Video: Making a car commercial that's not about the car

So we recently completed this really big rebrand project at work, and to launch the new brand, I was able to shoot and produce a documentary film for the brand's cinematic premiere event and create a new TV spot to introduce their new identity to the public. So I wanted to make a quick video walking through and talking about that process because it was pretty cool. I'll start with a commercial, and yeah, here it is.
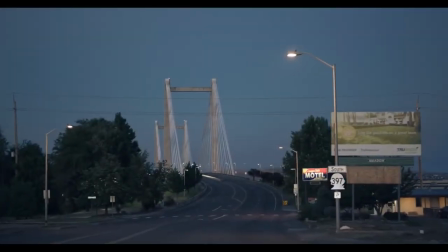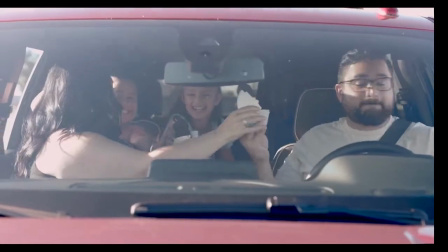0:29 When do you feel at home? When you're surrounded by loved ones?
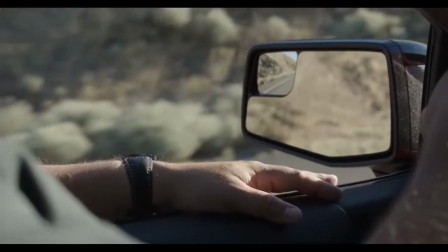0:34 Or is it in the solitude of a quiet drive? When you're dancing to your favorite song?
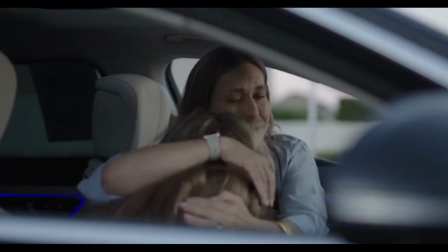0:43 Or wherever you have a shoulder to cry on?
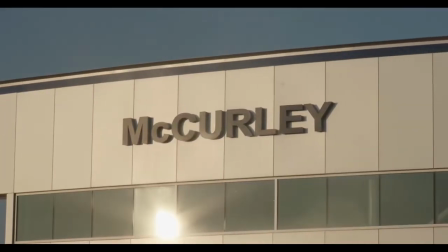0:48 For decades, we've called this community home
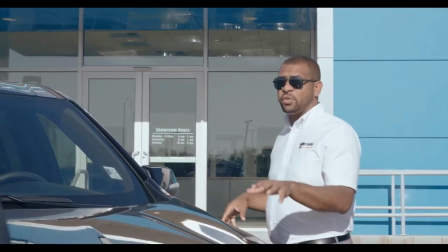0:51 and dedicated ourselves to helping those in it find their way in new beginnings
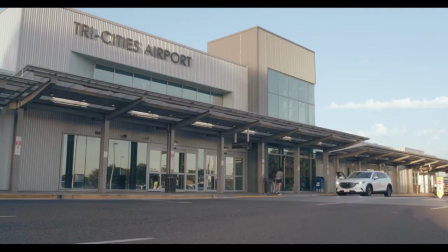1:01 and in returns to the familiar,
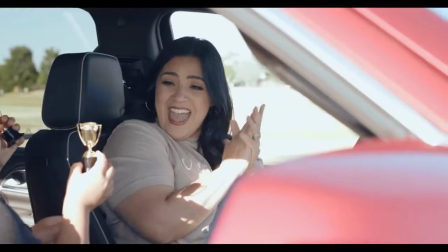1:05 in victories and in defeats,
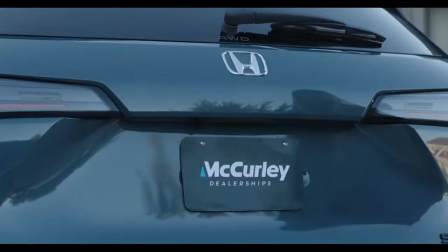1:13 so that no matter where you go, you'll feel at home.
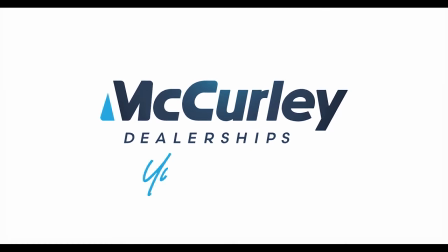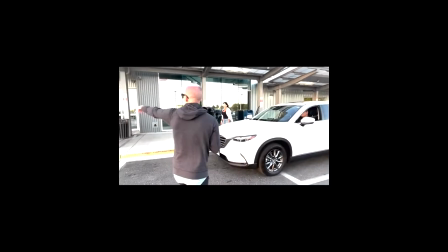1:24 I was shooting this between traveling all over to shoot the documentary that I'll talk about more in a minute, and the brand launch was only days away. So long story short, I had to shoot all these scenes in about 3 days. I wanted most of it to be in golden hour or blue hour, and there are more than 6 scenes, so that meant we had a really tight shoot schedule. I had to get more than one scene knocked out in the same light.
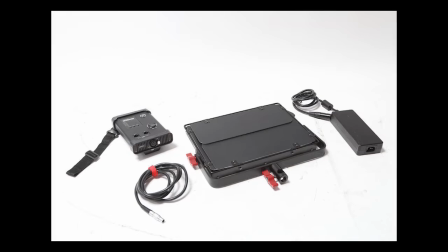1:46 So to move fast, I just used my aperture LED panels because they're battery mounted, and with a V mount, seemed to last forever. The whole point of this commercial is to show big moments in life that we all have in our cars.
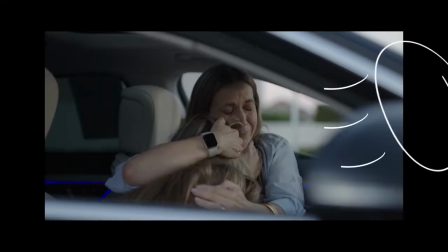1:58 So the lighting setups were mostly the same. I would just diffuse the light panels and move them around for each shot so it would wrap nicely on the face,
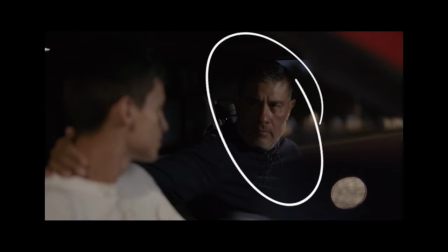2:06 while still having some fall off and try to add some shape and drama to the actors' faces. For this driving shot with the dad and his new baby, I set up one light panel across from the camera to act as moonlight and then just set the color temperature so it came out as super blue.
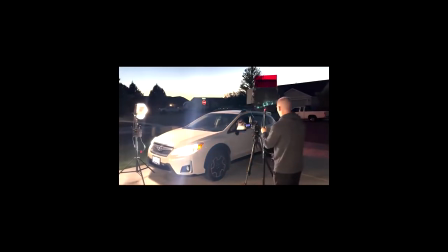2:20 Then used red and yellow gels on another light and swiveled it to emulate passing street lamps. In post, I just put a little camera shake on it to sell it, and yeah, that was it.
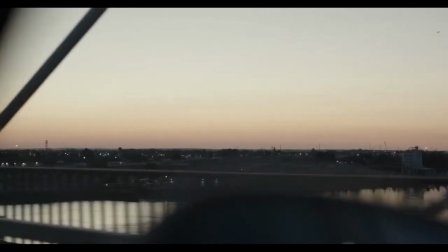2:30 For these landmark shots, a coworker and I went out early in the morning and he just drove around while I filmed. I really wanted this to be a clearly local commercial. And we talked about using big sweeping drone shots of the area, but to tie it all back to the car and to make it feel authentic and down to earth,
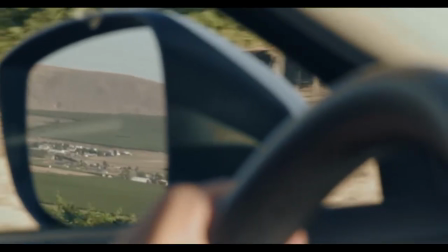2:46 I instead decided to show these landmarks the way most people here view them every day, from the windows of their cars. I think it just gives off a much more relatable feel than some big cinematic crane or aerial shot could. This shot here was actually one of the first ones I thought of because I actually drive by this particular dealership every day on my way to work, and I just noticed how the sun just bounces off their building early in the morning. So yeah, I just made note of the time of day and was sure we were there by then to get the shot. I was producing, directing, shooting, and editing, but my most important contribution always, I think, is writing the script.
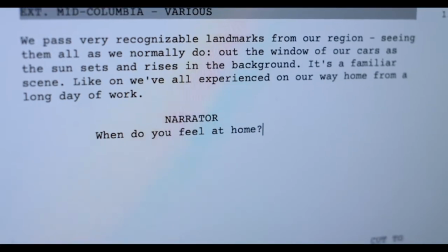3:20 I had to tell the right story to bring the new brand messaging to life. Most dealerships, and most clients for that matter, think their marketing is about them. They always want to talk about how trustworthy they are, how long they've been in business, their expertise. This client was different though. They really understood that this next chapter was about the customer's story and the customer's needs.
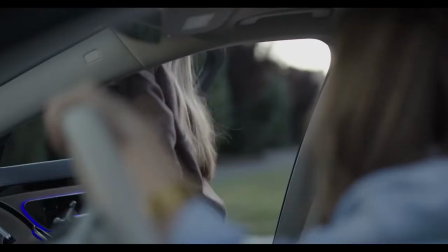3:40 So I focused on telling familiar stories of memorable ups and downs in life that we all have experienced in our cars.
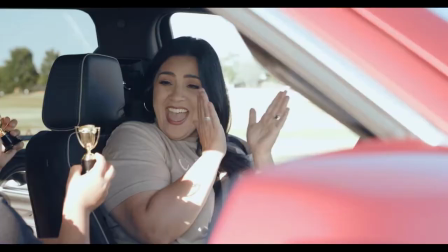3:46 This way we could show the importance of the products and service that they offer, and show that McCurley understands a car is more than just a car. It's your way home. The jingle here at the end really is what makes the spot for me though. This client is really well known in their community, and for many years it's been running a jingle that people are very familiar with.